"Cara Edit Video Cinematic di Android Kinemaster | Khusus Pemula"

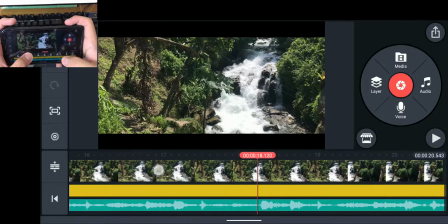Ingat, kalau aku di sini itu cuttingnya sesuai dengan bassnya.
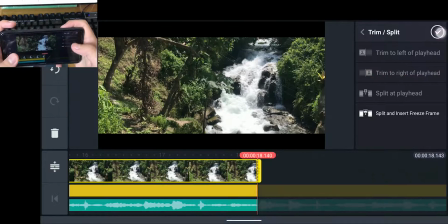Jadi di sini saya cut lagi dan tambahkan lagi video yang lain.
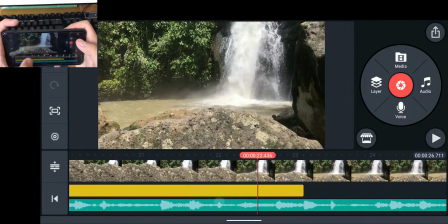Video yang ini coba. Nah, ini boleh. Nah, mulai dari sini saja.
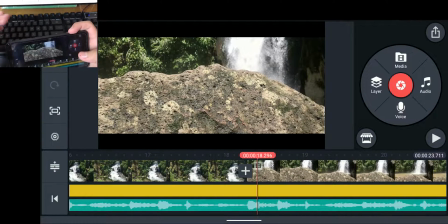Oh iya, kalau untuk video-video sinematik di Indonesia itu juga identik dengan yang namanya slow motion. Nah, jadi untuk mendapatkan slow motion yang smooth, kita harus merekam dengan FPS yang tinggi,
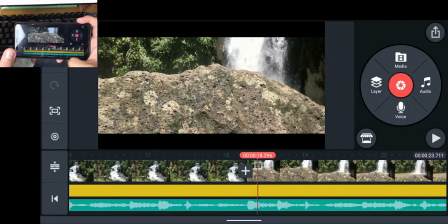mulai dari 50 FPS ke atas, agar jika kita turunkan kecepatan videonya itu masih smooth dan tidak patah-patah.
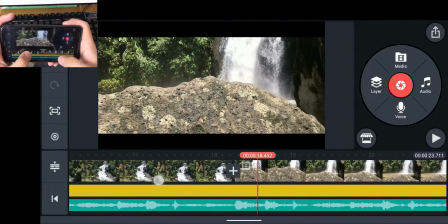Nah, di sini saya hanya merekam dengan 30 FPS. Jadi kalau diturunkan slow motionnya itu jadi patah-patah.
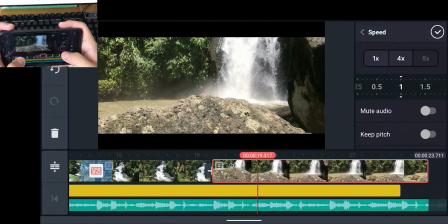Nah, agar untuk tidak patah-patah, aku menggunakan sedikit saja 0,5 slow motionnya. Ya, walaupun masih sedikit patah-patah.
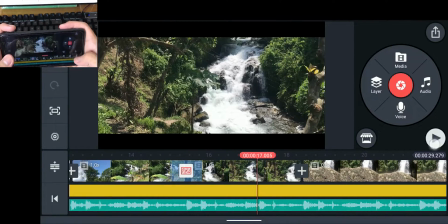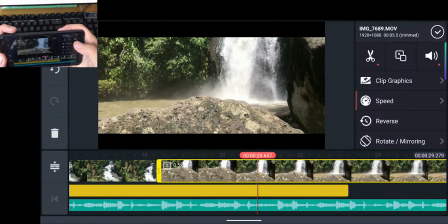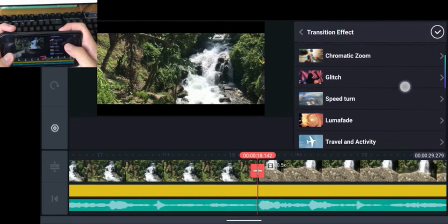Kita tambahkan saja transisi di sini agar terlihat lebih menarik. Aku pilih yang acceleration aja.
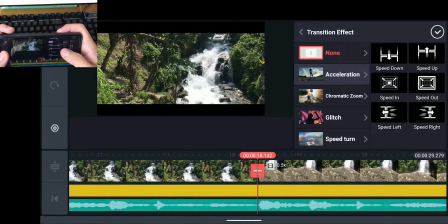Pilih yang speed in coba.
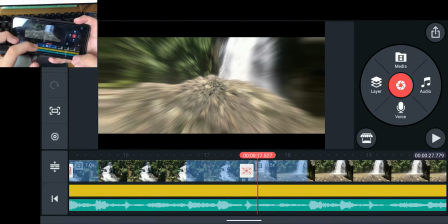Nah, setiap menambahkan transisi itu, jadi yang di tengah-tengah transisinya itu tidak sesuai dengan beat.
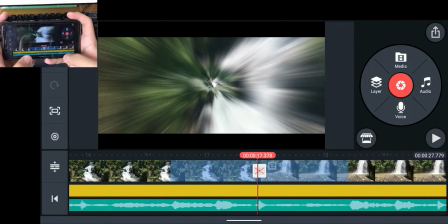Kalau aku di sini pengennya yang di tengah-tengah transisi ini tuh pas dengan beat yang aku pilih tadi, yaitu setiap bass.
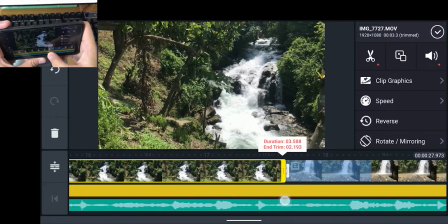Nah, jadi kita tarik lagi videonya ke depan agar transisinya sesuai dengan beat yang kita inginkan.
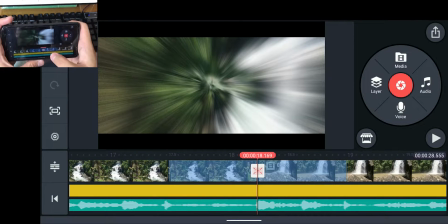Nah, jadi yang di tengah-tengah transisi itu sudah pas dengan grafik audio yang telah kita pilih.
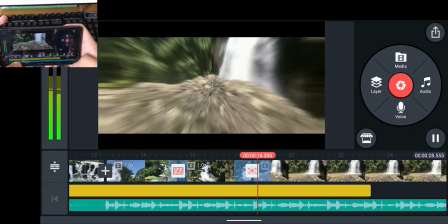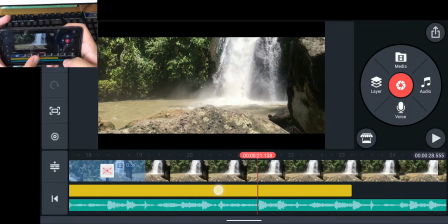Nah, setiap bass aku cut lagi. Kita pilih video yang lain.
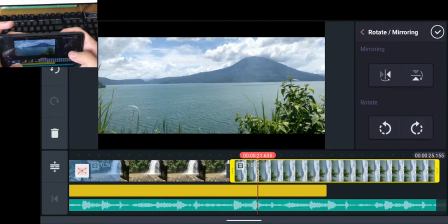Kita rotate lagi videonya karena miring. Videonya tuh cuman sampai sini saja karena makan durasi juga ya.
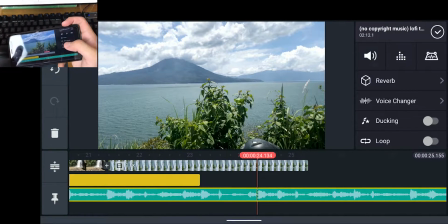Tapi kalian bisa mengeksplorasi lagi editingnya. Kalian bisa membuat video sinematik mulai dari 1 menit, 3 menit, 5 menit, itu terserah kalian. Jadi kita potong saja audionya sampai sini.
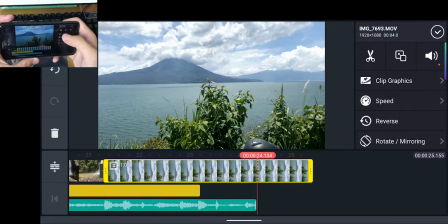Videonya juga kita potong.
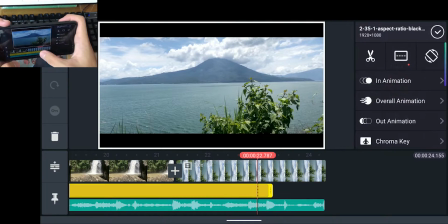Dan kita tarik lagi dulu fake black bar-nya.
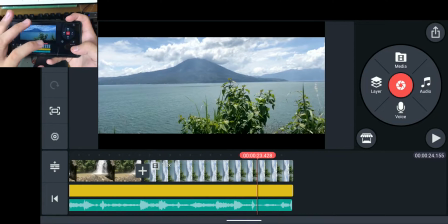Nah, untuk di video ini, yang di terakhir video ini, aku ingin membuat transisi fade out.
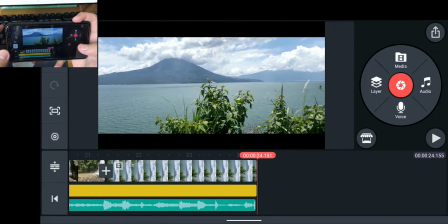Jadi kita klik setting dan klik yang video,
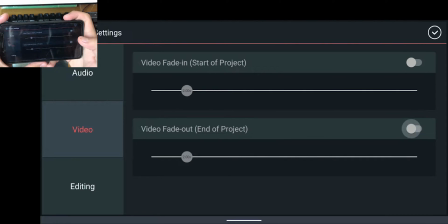lalu kita aktifkan yang video fade out. Transisi terakhirnya itu jadi seperti ini.
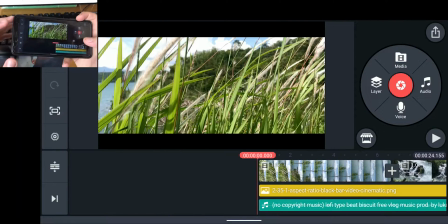Nah, jadi dia perlahan-lahan menghilang. Nah, di sini aku akan menambahkan teks sedikit untuk watermark saya.
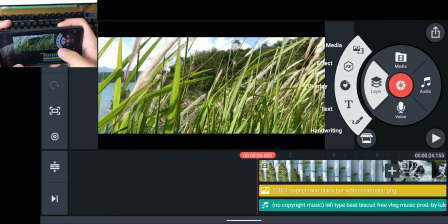Kita bisa tambahkan teks di layer dan teks.
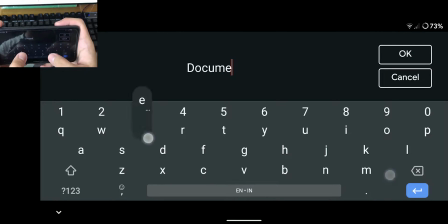Nah, di sini saya membuat documented by Fadil Pradana.
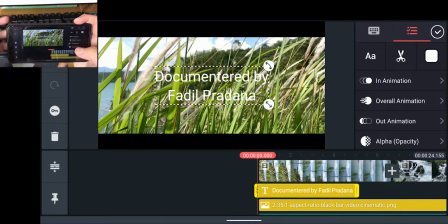Aku tidak akan memilih font yang seperti ini karena itu sangat tidak cocok ya. Jadi aku pilih font yang lain.
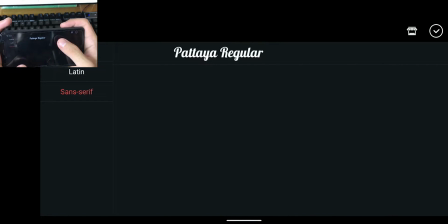Aku akan memakai font Pattaya Regular.
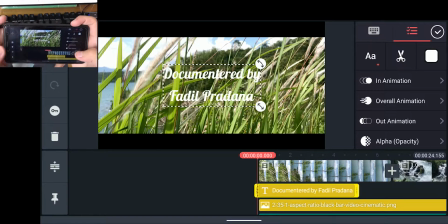Jadi dia itu agak seperti typography yang tulisan tangan, tapi jarak antara line atas dan line bawahnya itu sangat jauh. Jadi kita naikkan lagi dulu yang tulisan bawahnya itu dengan text option, dan kita turunkan yang bagian line.
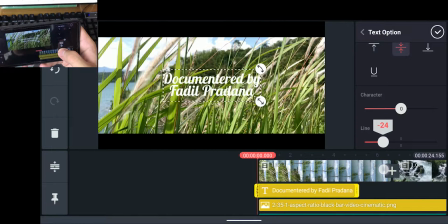Nah, jadi dia agak rapat dikit ya.
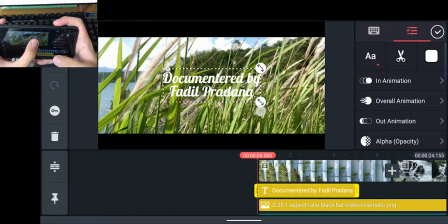Nah, saya taruh teks ini di tempat yang terlihat dan di tempat yang warnanya kontras dengan warna teks ini.